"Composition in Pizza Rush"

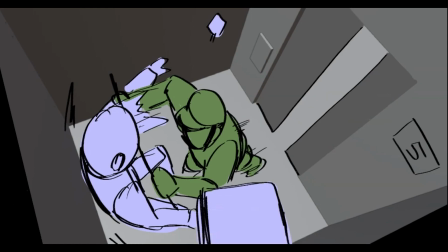Now, there is some hidden meaning out of here, but it's not that much of a big image. It's more of a, hey, it's quirky because he's our protagonist. He goes from left to right. It's much like how Mario in 2D games go from left to right, and then when there's an obstacle, you get pushed back from the start.
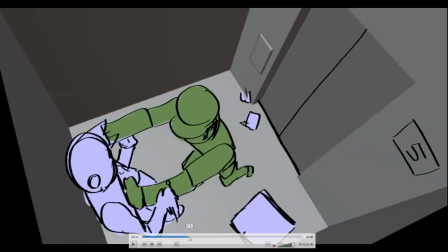So it's something like that, right? So now this angle, there's not much really special about this. I just choose to do this because I felt like it's one of those James Bond or Captain America fight scene in the elevator. But you get the point, right? It's claustrophobic, it's enclosed, and all that stuff.
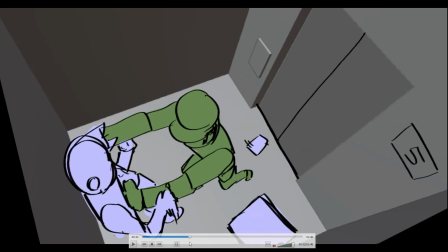So they're isolated. So we got this shot from camera is up on the elevator looking down,
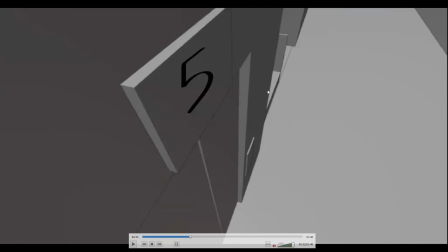and then we cut to this, which is somewhat similar. We have the number right on our face, so we can see it when it's changing.
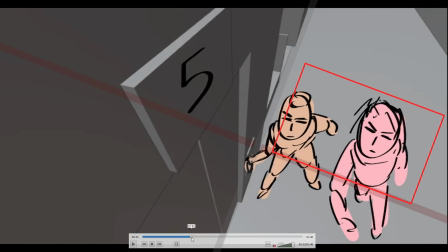They also catch up, but it's too late. The door has already closed. And then they look at the number just to see if it's going down or up.
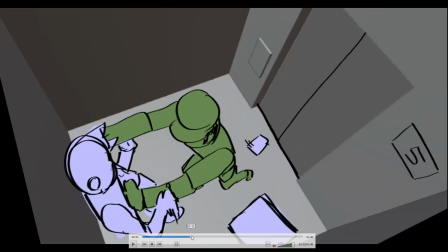So if I play this, if I'm looking at it right now, just this, it makes sense. But if I play this, you'll see there's some inconsistency on the timing.
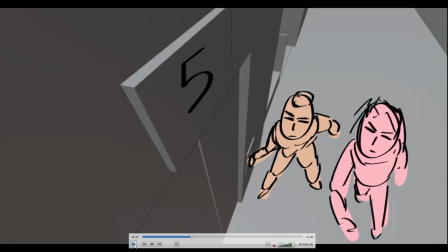As you can see there. Like, they already ran through and
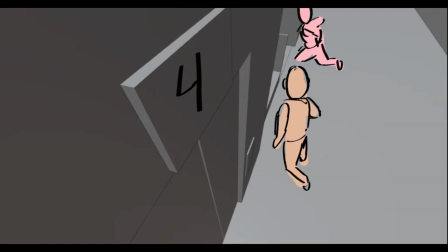only half a second or somewhat few seconds in which they recognize, oh, it's going down, you know. So yeah, here this is not really that much of a innovative shot,
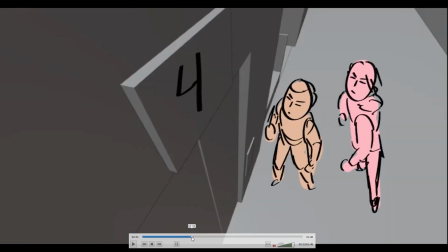though I could have made this better, but I was just going off with what I have here, in which this camera is looking down,
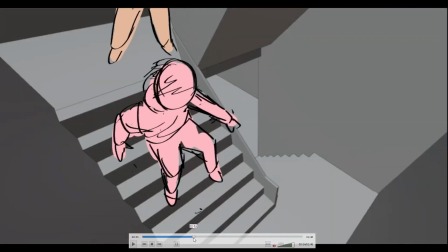this camera is looking down, so might as well just put a camera that is looking down.
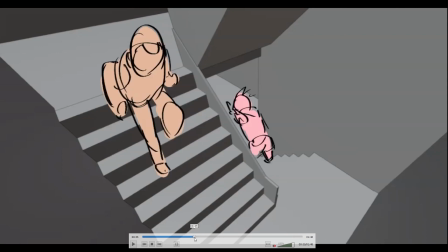So our character red, he's faster than our yellow since he's jumping and doing parkour. The other one is just taking one step at a time, or other step at a time.
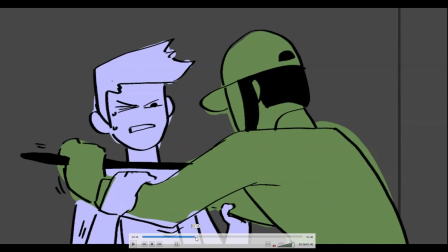And then we cut back to the isolated action sequence in which it's one-on-one.
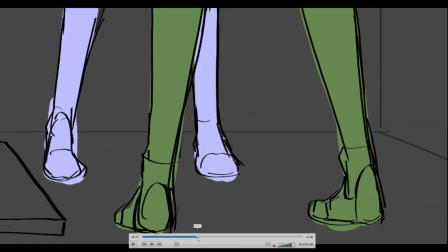We have our character protagonist on the left side of the screen, and then we zoom, or not really zoom, but more of a whip pan
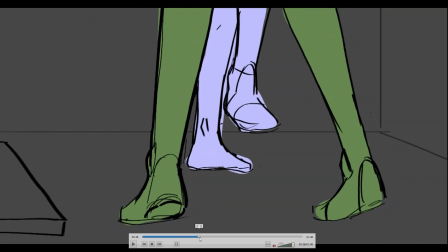downward, and then he knee caps, I don't know what it's called, hits the bars, drops the crowbar, things like that.
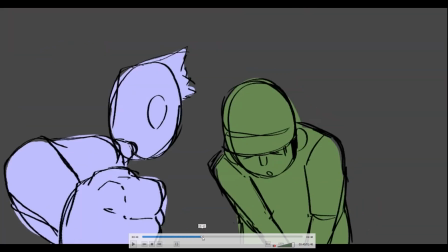And he's still on the left side. He powers, charges his punch, or anticipation, you know, and then he punches him.
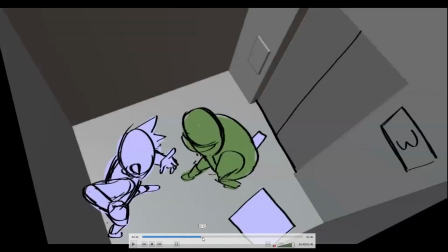We change our camera. Of course, we show that he's still charging his punch, and then he punched.
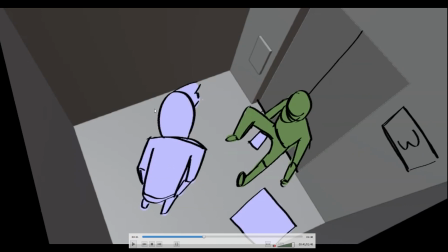There you go. Some camera shake there a little bit, and it's still on the left, relatively on the left in an angle. And then he picks up the phone. We see that the number is going down. I could have changed something here.
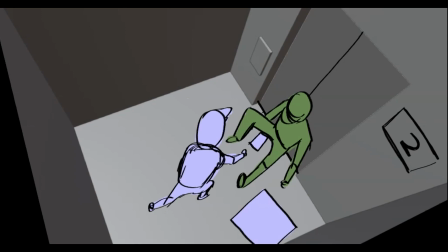I could have added a cut before this in which the red dude reached or arrived outside of the elevator. But I didn't, because I don't want to baby my audience. There are some instances where you want to give a lot of information,
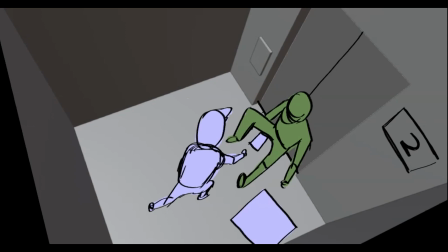but there's also some instances where you can give enough information in which you let your audience figure out. And it's more fun that way, because you can let your audience be free with their imagination.
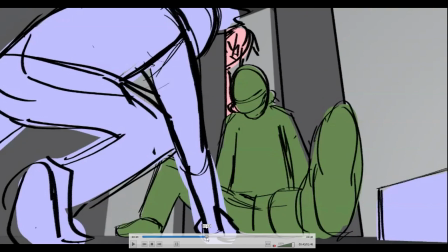Of course, when this happens, like it opens, or about to open, I guess, the audience would like, oh, what's gonna happen? Is this gonna be an outsider? Is it gonna be a new, character or something? Of course not. I mean, we could recognize because of the color that I colored them in, that's just the same character and all that stuff.
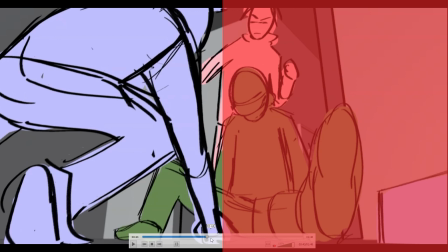Of course, he's still on the left side, and there's this fun thing that I did here, whip pan upwards,
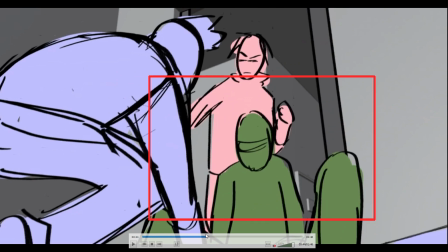and then the green guy started moving because there's no longer door supporting his back.
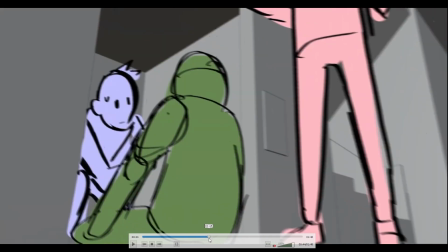He's starting to fall, and then we cut to him falling. He's still on the left, the protagonist.
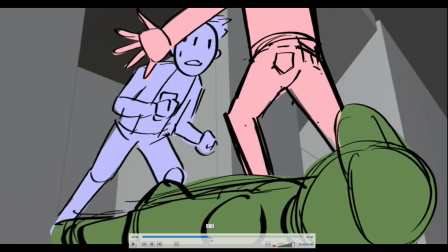So he tries to escape, he gets blocked, he gets caught on his cuffs, I don't know what it's called,
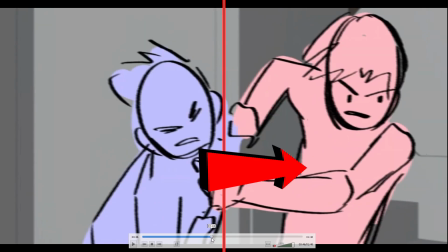jacket I guess, grabs, he gets pulled from the left side to the center, and then we cut here,
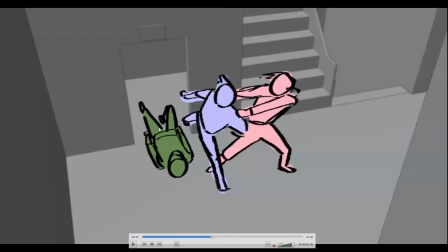again, similarly on how we cut to this movement.
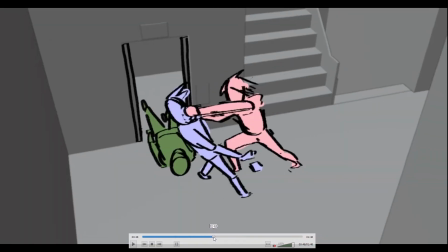So he gets pulled out, then he gets punched, and then pushed towards his left side,
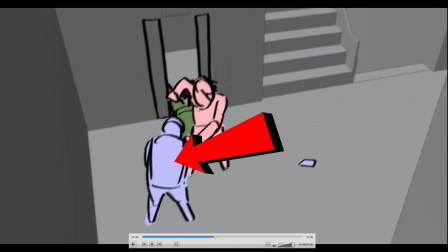because he's somewhat of an obstacle, pushing him back to where he began again.